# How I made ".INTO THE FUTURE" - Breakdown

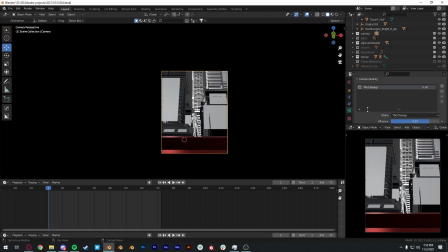So what I did is use Ian Hubert's Camera Shakeify add-on. Use the close-up preset with some influence and scale
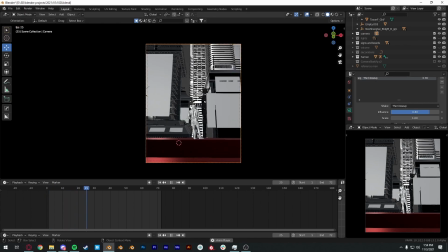toned down a little bit, and that added a little bit of life to it.
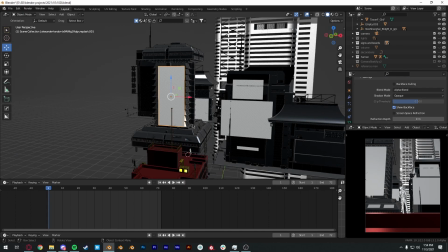And after that, I played around with the animation for this.
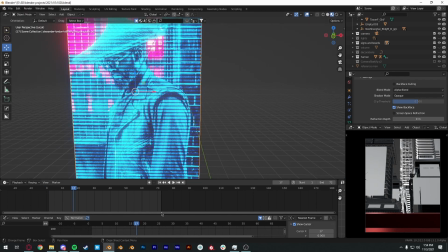I also animated
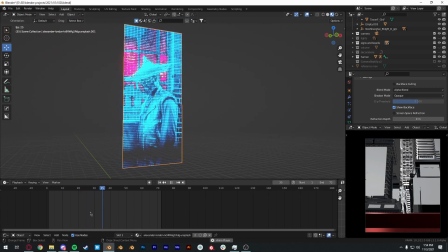it blinking before it actually appears and also disappear. But in the final video, I added a glitch effect that actually hid
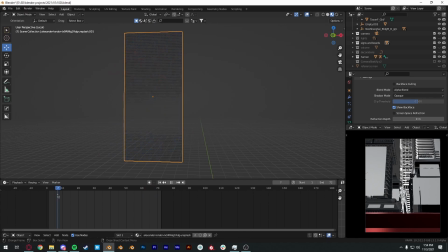the blinking effect that I added, which I kind of regret adding.
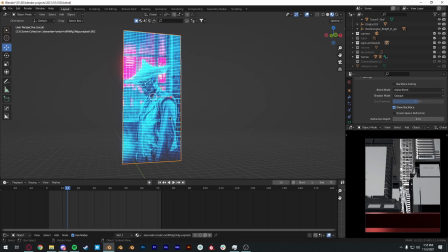I regret adding the glitch effect for the looping, but it had to be done so that it looks kind of flawless when it comes to looping.
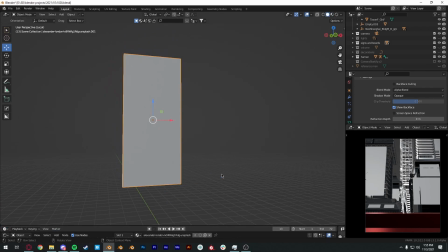But yeah, after that, I added some
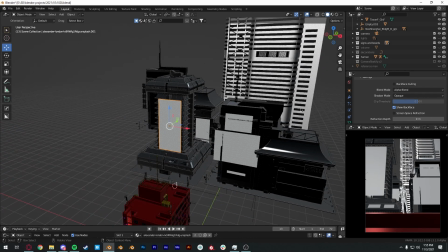light to lit the entire scene.
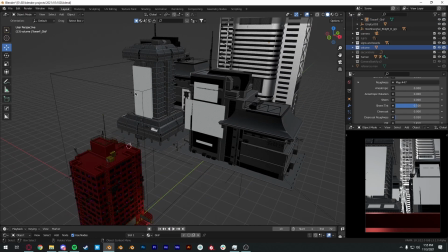First of all, I added the volume, which is a huge solid around here, if you can see.
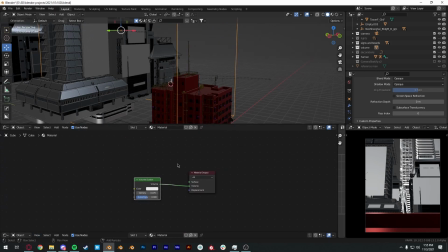With well, the shader is actually just a volume scatter with 0.07 density.
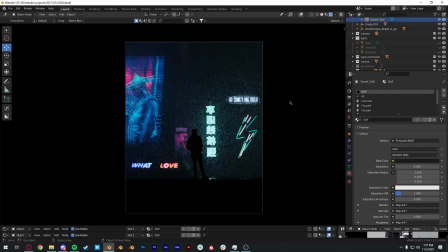So yeah, this is how the scene looks like right now. It's too dark. You can barely see anything else in the scene, which looks kind of cool, but I don't like it. I want us to be able to see what's going on in the background as well.
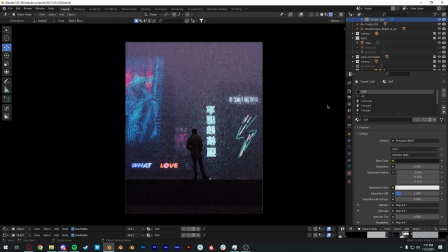So I added a huge light above the entire scene, which is a color of pink, I guess. Hope that's the right color. And
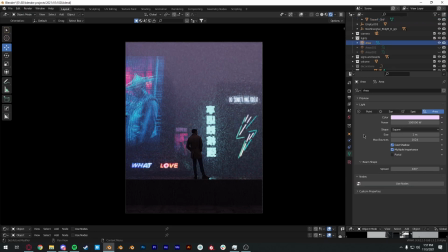yeah, with 100,000 watts to be able to light the entire scene. After that, I thought it's not entirely, I'm not entirely sure about the lighting, so you know,
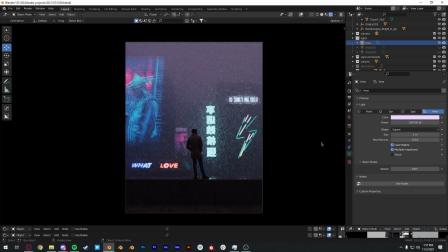I thought there would be some street lights and others coming from below the building, so I added 2 more area lights that made the entire scene pop a little. That's my final lighting. After that, I added a few
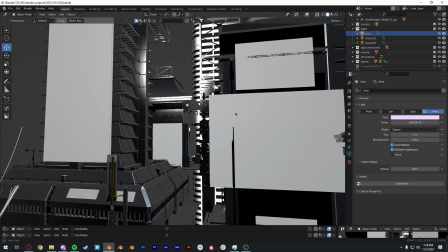wires, and they are also animated if you look at them closely.
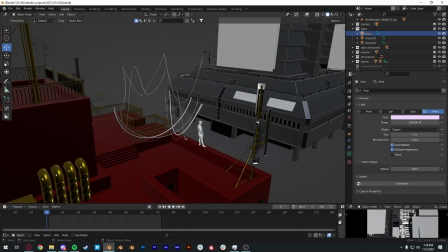I just animated the rotation of those wires with noise modifier, and that's how I got this.
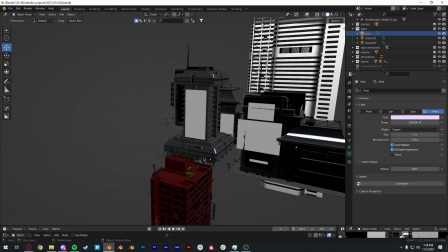And after that, that's basically it.
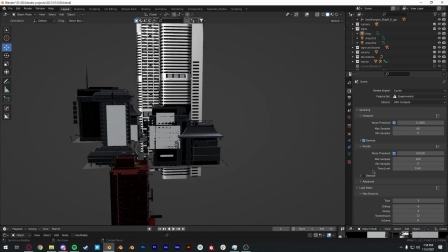My render settings, I use cycles with 200 samples, no denoising.
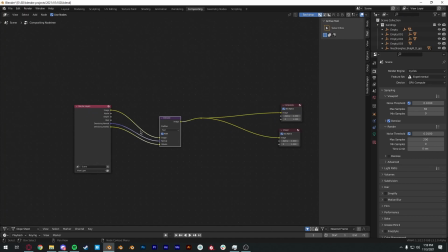I use the denoising from the compositing.
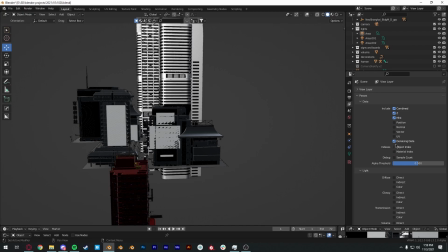From here, I turn on the denoising data from here.
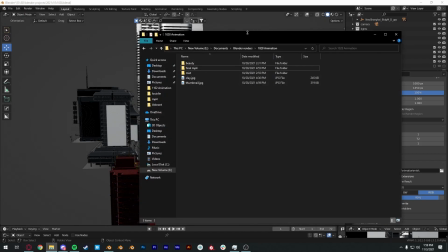And yeah, I rendered them out as JPEG. So if I can show you right here, these are the render frames.
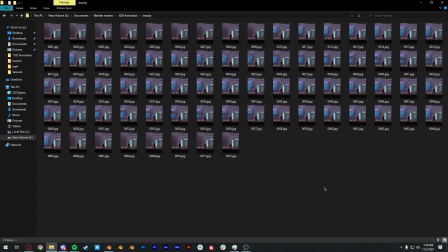I rendered out till 72 frames, so it will have 3 seconds in footage.
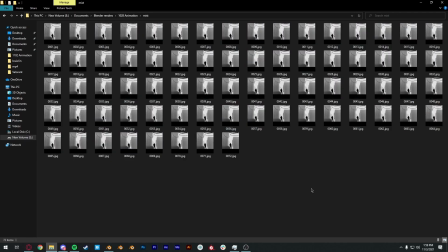I also rendered out the mist so that we can create depth of field, some mist effect later on in the post. But I think I didn't get to do the mist effect, but I still did the depth of field a little bit.
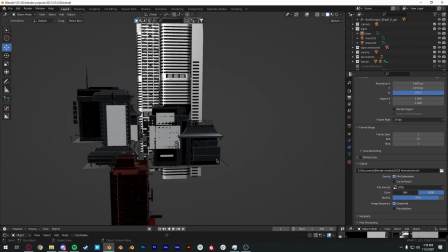But yeah, this is what I did in Blender.